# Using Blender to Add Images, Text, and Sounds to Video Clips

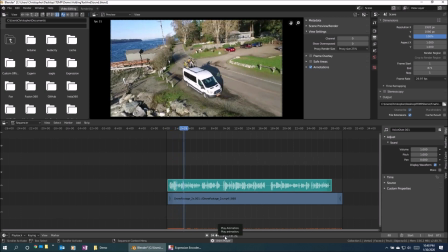249s And here's a video I shot from my drone while I was sitting on the top of my van on a beautiful day at the beach.
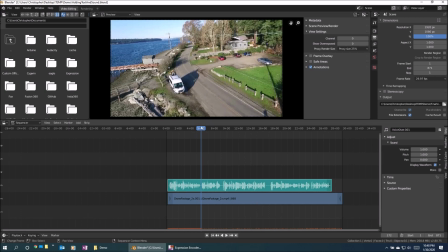255s
Yeah, that sounds great. Why don't we keep playing with sound? And you know what?
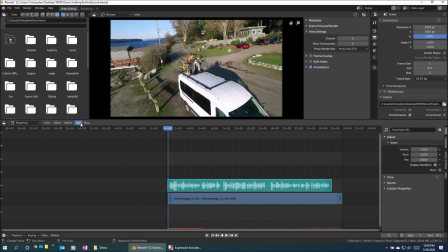260s
Why don't we add a soundtrack, right? Life is always better with the soundtrack. So I'll do the same thing. I'm going to click on add sound.
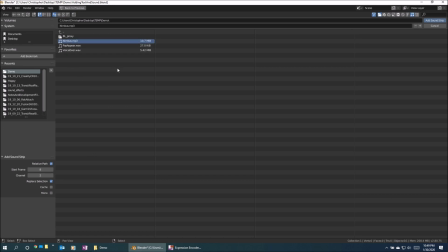267s
I'll come back to that same folder, and I've got this MP3, which I got from the YouTube free audio, license free, royalty free library.
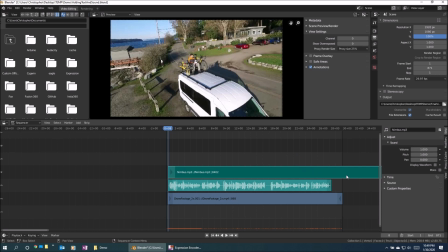275s
So I'll go ahead and again, add this thing to the strip. And I'll play that exact same trick where I'll select the strip, click on the strip tab, and click on display waveform. And you can see now I've got the voiceover down here on channel 3, and I've got this soundtrack on channel 4.
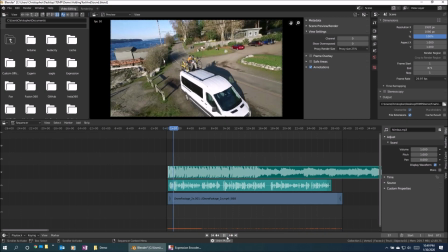290s So again, if you play this, and here's a video I shot from my drone while I was sitting on the...
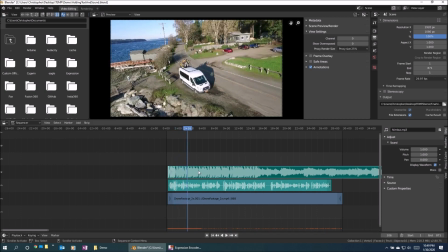295s
You can see that that soundtrack is overwhelmingly too loud right now. So we want to change the volume so that I can actually hear the voiceover, and the soundtrack is just a nice sort of set of background music. And you can easily do that by, again, clicking on the strip, and right here in volume,
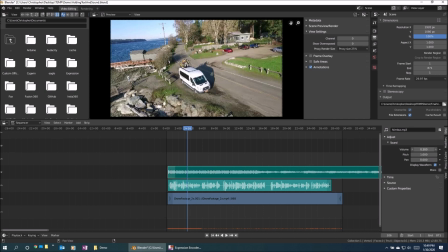312s
let's just drag this down instead of, I don't know, how about 0.2?
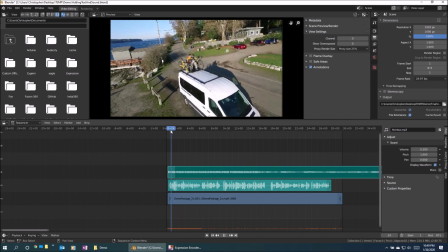317s
There we go. Now if we play this again, hopefully the voiceover is more prominent.
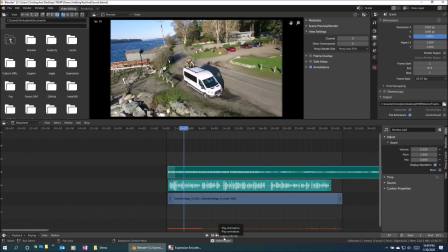321s And here's a video I shot from my drone while I was sitting on the top of my van on a beautiful day at the beach.
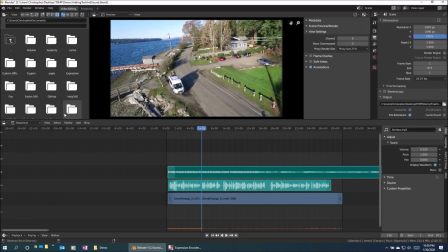327s
There! This is sounding a lot better. So let's go ahead and save this, Control S, and let's talk about adding images. Alright, so adding imagery or pictures is almost just as easy. So what I can do is, again, place my marker where I want it to be.
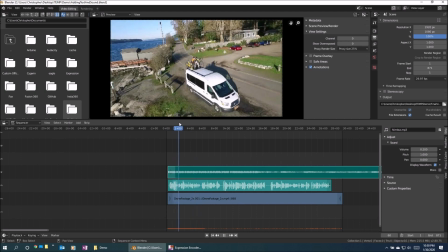346s
I think somewhere around here I start mentioning the drone. I'd like to maybe just pop up a picture of a drone here in the upper right corner just so you can see what I'm talking about. So to do that, I'm going to come here and add, and now I'm going to come here to image or sequence,
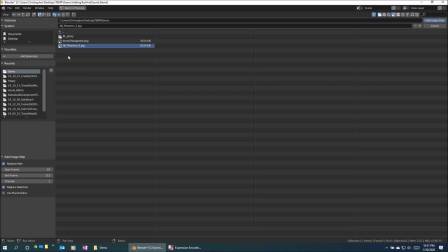362s
and I'll just go ahead and click on that, and then I'll pick this picture of my DJI Phantom 3 Professional, which is what I'm using to shoot this video. So I'll go ahead and select the JPEG and click add to image strip.
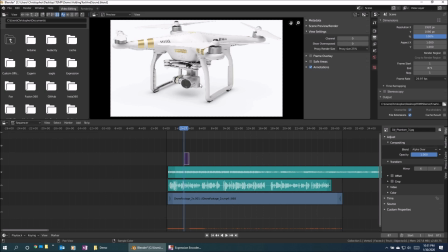373s
Now here's something that's a little interesting. If you notice, the picture is automatically sized to take up the entire screen. That's not what I want. I actually want it to sort of be almost like a picture-in-picture.
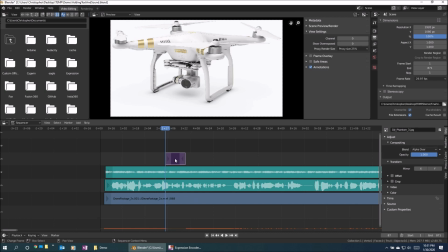386s
So to do that, this is actually really easy to do. Let me go ahead and click on the image right here, which we see is now on channel 5. Okay. Now, to get it smaller, all I need to do is I'm going to come up here and say add, and I'm going to add an effect strip.
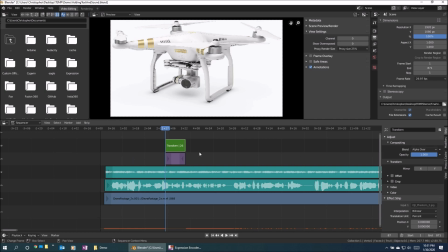402s
And I'm going to now select transform. Now, when I do that, I get the green transform here on channel 6. And if I select it by clicking on it, I'll come over here to this side. And now what I want to do is the blend. I want to make sure that this is set to alpha over, and it already is.
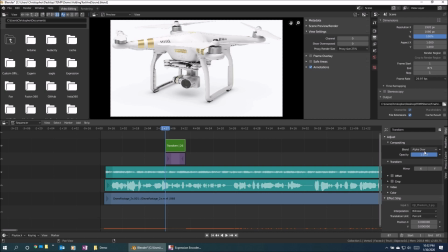420s
Okay. But what I now want to do is on the, scroll down a little bit here, on the effect strip side, you see down here there's this tab that says basically scale X and scale Y. If you go ahead and start messing with these by grab dragging,
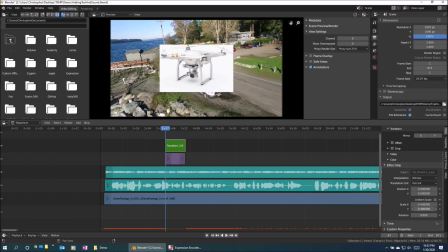439s
you see we can basically shift the sizing of this. So you can get it to be the appropriate size. I think that looks pretty good. And now you see that it's basically overlaid in a picture-in-picture sense on top of the video.
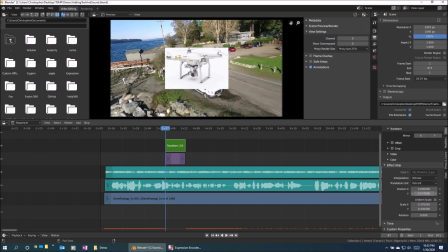455s
You can also move the position X and the position Y, because right now when it's 0, 0, it's just sitting here smack in the middle of the screen, which is a little bit obtrusive. I want it to be off to the side, so I'll start messing with the X. Let me drag this over so X is increased.
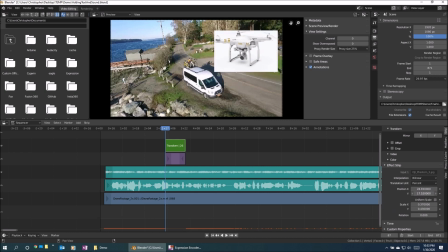471s
Perfect. And let's also increase the Y to move it at the upper right of the screen. There we go. This looks much better. And tell you what, if I want this picture to stay longer than right now, it's not very, the duration is quite short.
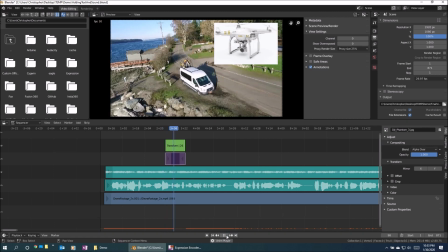487s
You can see that if I run this while I was sitting on the top of my van on a beach, you can see it just flashes up.
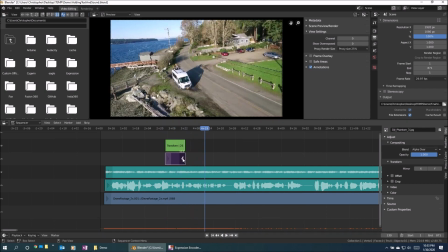494s
That's not quite what I want.